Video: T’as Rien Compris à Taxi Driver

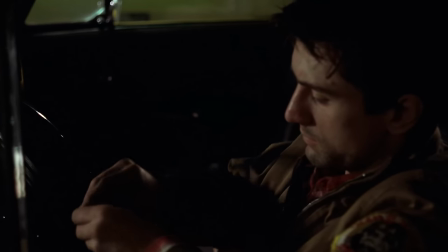466s
En gros, Travis rejette toute la société qui refuse de l'inclure, sans jamais se dire que s'il l'exclut, c'est peut-être de sa faute à lui au final.
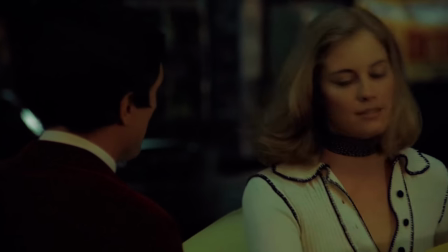472s
Et c'est peut-être un autre truc dont parle le film, non ? Du fait que Travis est seul parce qu'il est bizarre, dans le sens où il est différent des autres.
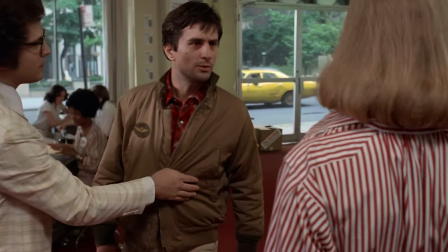477s
Quand tu regardes le film, c'est assez bizarre. À chaque fois que Travis ouvre la bouche pour parler avec quelqu'un, tu te sens mal. Comme si Travis savait pas comment s'exprimer avec les autres.
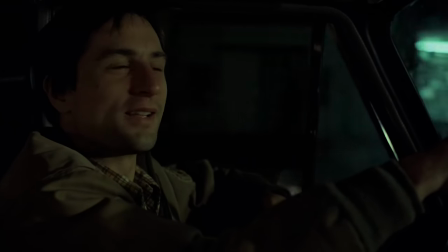483s
Il dit genre des phrases que les gens disent pas.
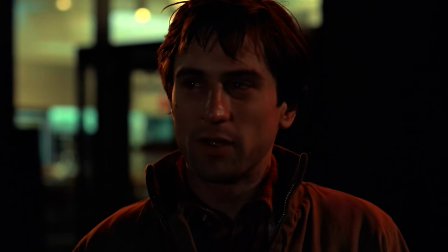485s
C'est vraiment particulier quand tu regardes pour la première fois le film T'as l'impression que Travis il est en décalage avec la société qui l'entoure Comme s'il n'était pas à sa place
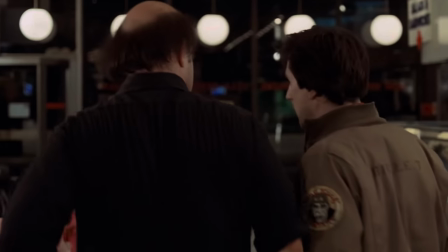494s
Travis il est mal à l'aise socialement mais dans toutes les situations Normalement tu te sens mal ou gêné quand t'es avec des gens que tu
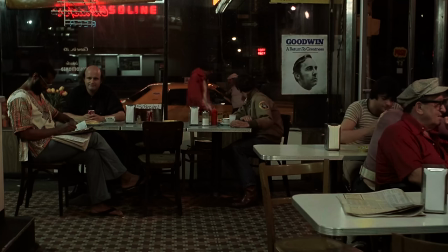499s
connais pas Mais le problème c'est que Travis il connait personne Même ses collègues ou les gens avec qui il essaye de partager sa vie il
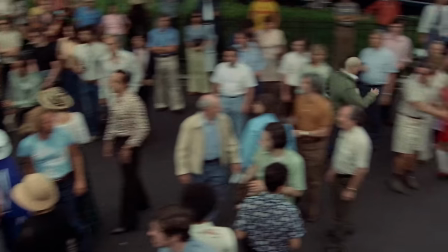504s
les connait pas On dirait que c'est un intrus dans tous les contextes de sa vie Et genre je te jure ça donne des moments vraiment
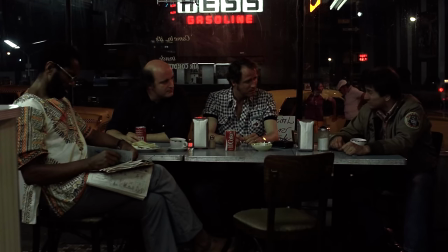509s
particuliers dans le film Genre ce passage à la 17ème minute où la caméra nous montre très clairement que Travis il est à l'écart
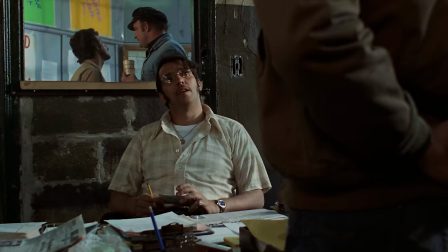515s
Même les interactions qu'il a en discutant avec ses collègues Non vraiment va regarder le film après cette vidéo Tu vas voir comment c'est trop
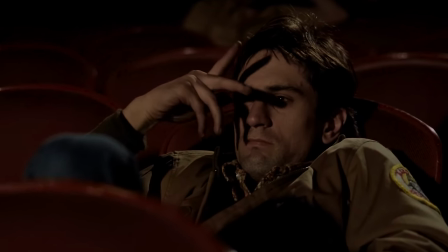520s
bizarre comme sentiment Et du coup Travis il est bizarre Comme les gens l'approchent pas Mais comme les gens l'approchent pas Bah il reste seul et
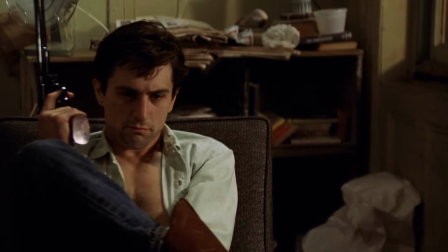526s
il devient encore plus bizarre Et du coup ça crée une spirale sans fin qui est horrible pour Travis Et cette différence de Travis Je
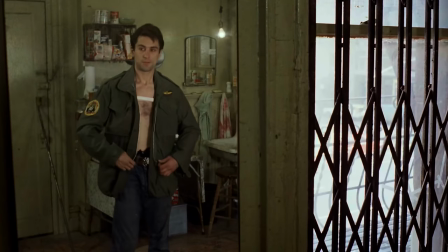531s
crois que c'est un des autres trucs dont parle le film Et peut-être que tu commences à comprendre que tout est lié Travis est seul donc il devient
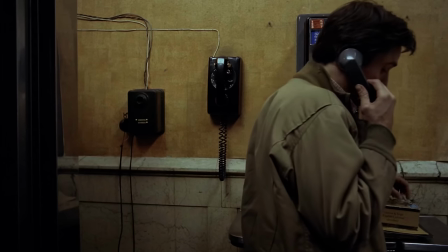536s
raciste Mais il est aussi seul parce qu'il est différent Mais on est loin d'avoir compris à 100% d'Axi Driver Moi non je sais pas moi je pourrais dé...
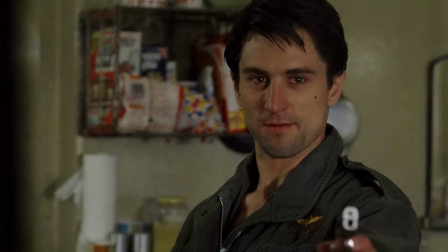543s
On en est encore vraiment loin. Tu savais que Taxi Driver c'était un western ? Ouais ouais. Taxi Driver là, ce film sombre des années 70.
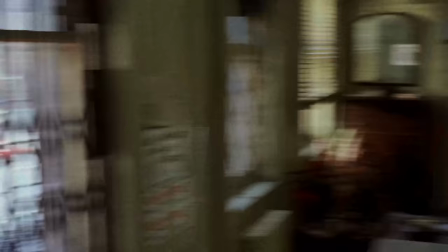550s
Bah c'est un des films qui s'inspire le plus des westerns. Regarde cette scène. Dans cette scène genre on voit Travis pendant 5 minutes qui s'entraîne à tirer devant son miroir.
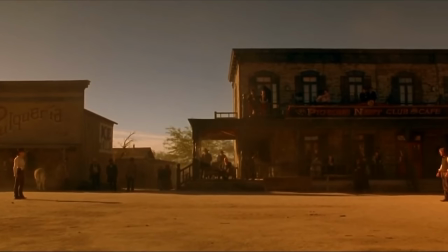557s
Ose me dire que tu vois pas une ressemblance. Avec genre les scènes de western en plein million de la ville quand le gentil et le méchant il se prépare à dégainer.
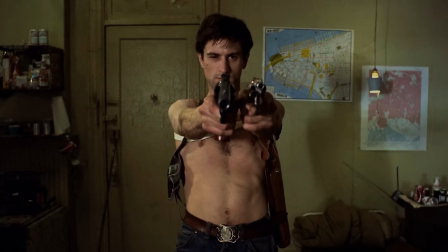563s
Et puis ce truc de Travis qui se surprotège en achetant 4 pistolets différents alors qu'un seul suffirait. Comme s'il cherchait à prouver sa force par le fait qu'il a 4 fois plus de pistolets que toi.
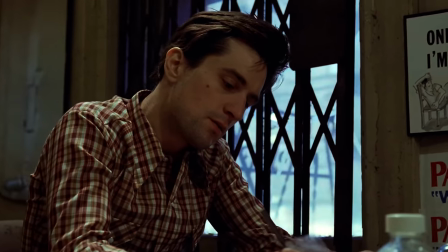571s
Et puis, il y a trop d'éléments dans le film qui sont des références évidentes au western. La façon dont Travis s'habille comme s'il sortait de Red Dead 2.
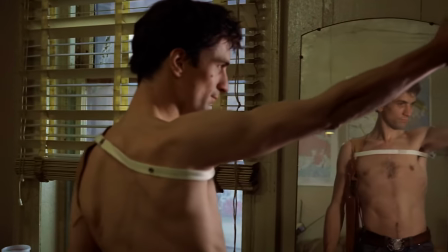577s
Un des personnages du film, Sport, qu'il surnomme littéralement Cowboy. En y repensant, c'est vrai qu'on pourrait rapprocher Travis du personnage principal d'Ethan Edwards dans The Searchers.
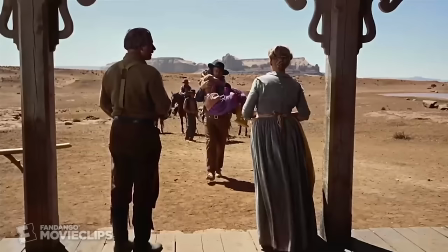586s
En gros, pour résumer, genre, dans ce western, on suit l'histoire d'un gars qui est en quête de retrouver ses deux nièces qui ont été kidnappées durant l'attaque de son ange.
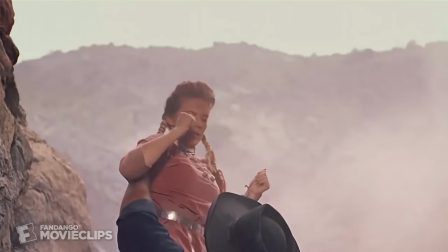593s
Donc toute cette quête de sens à sa vie, cette fixette sur le fait de sauver des femmes ou même l'éventuel racisme du personnage...
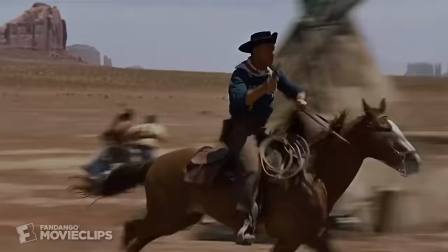599s
Non, c'est vrai qu'il y a quelques ressemblances entre les deux films. Après, pas étonnant que les chercheurs soient une inspiration, vu que pour beaucoup de gens, c'est tout simplement le meilleur western de tous les temps.
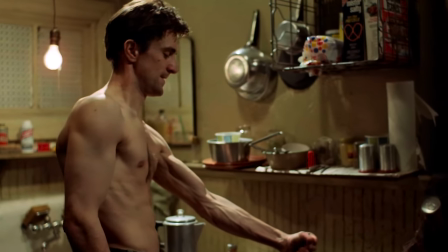611s
Peut-être que Travis, il veut se construire une identité. Peut-être qu'il se dit que c'est en commençant à faire du sport qu'une femme viendra pour l'aider à endurer sa vie.
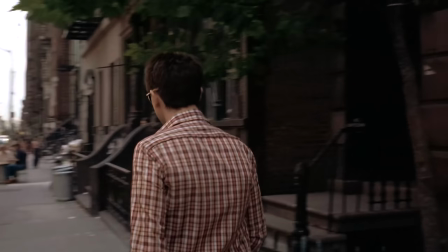618s
Je sais pas trop. Mais au moins, cette analyse, elle a un bon point. Enfin, un 2, plutôt. Déjà, elle me permet de faire une belle transition sur ma cinquième analyse de ce film, mais surtout, elle me permet de développer un autre truc.
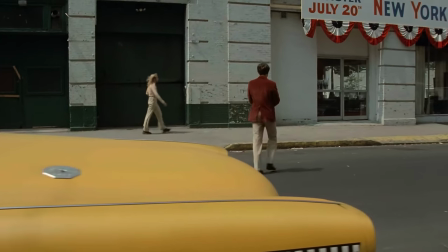627s
On a regardé le film plusieurs fois. Je pense que Taxi Driver, c'est un film qui parle aussi de confiance en soi, voire même de la recherche de modèles et de notre rapport à ceux-ci.
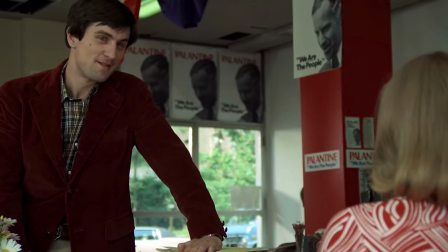636s
Si on accepte Travis, il y a deux figures masculines importantes dans Taxi Driver. Deux hommes importants qui représentent deux visions différentes de la masculinité.
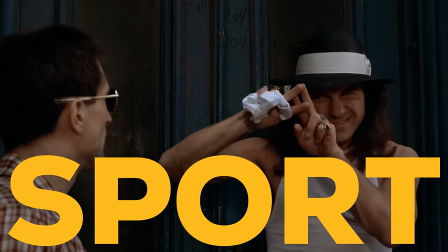643s
D'un côté lui, Valentine, et de l'autre côté, lui, Sport. Et rien que par leur introduction, on comprend que c'est deux personnages très différents.
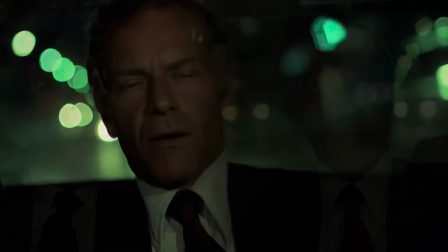649s
La première fois que Valentine est montré à l'écran, la caméra le montre en gros plan en train de parler. La scène démontre à quel point il est bon à l'oral, ce qui est assez logique vu ses motivations présidentielles.
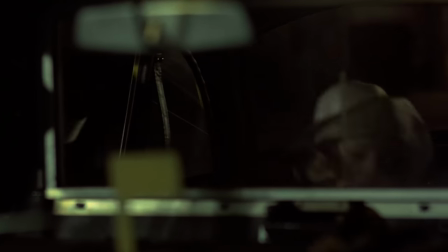657s
Quant à Sport, la première fois qu'on le voit, on ne voit même pas sa tête. Juste son torse et sa main qui tire Iris hors de la voiture Tout ça pour montrer à quel point il est fort Donc rien qu'avec des éléments aussi
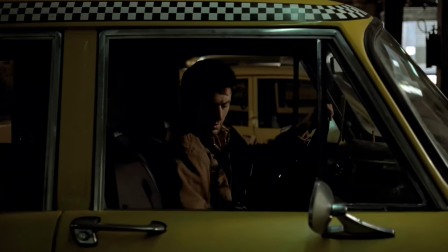666s
banals que les introductions de personnages On comprend bien qu'ils sont complètement différents Palantine c'est un homme qui sait s'exprimer Tandis que
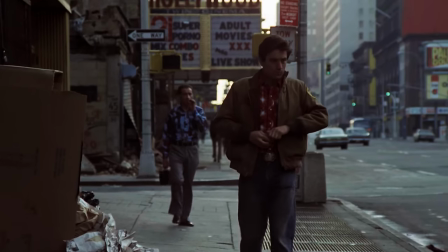671s
Sport c'est un homme qui sait se battre Et ces deux hommes représentent deux ennemis pour Travis Dans un premier temps Palantine est l'ennemi de Travis Car il représente son opposé Palantine est riche,
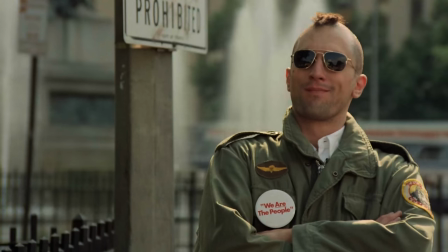679s
Travis est pauvre Palantine est sociable, Travis est seul Palantine est charismatique,
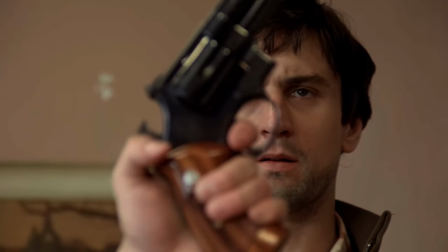683s
Travis ne l'est pas Betsy admire Palantine et elle déteste Du coup bah Travis justement il sent obligé de l'éliminer mais pour Sport c'est encore plus évident.
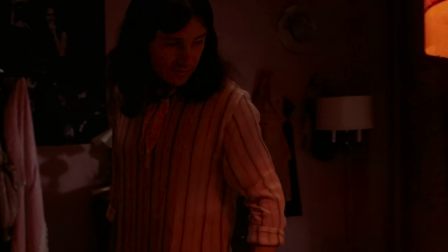691s
Sport c'est un homme qui trouve sa masculinité dans le rapport possessif qu'il entretient avec les femmes, un peu comme Travis dans un certain sens.
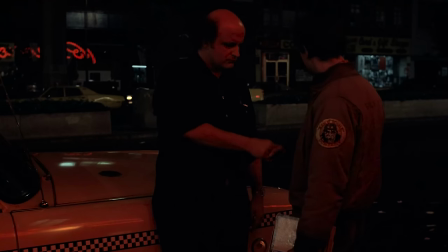697s
Et d'ailleurs c'est cool parce que en parlant de Sport je vais pouvoir aussi un peu plus te parler d'Iris, la prostituée de 12 ans que Travis veut absolument sauver de son calvaire.
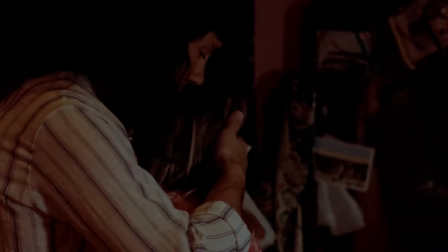705s
Donc comme je disais, Sport c'est un proxénète qui cherche à justifier sa masculinité par le fait qu'il possède des femmes, enfin plutôt des filles du coup dans ce cas.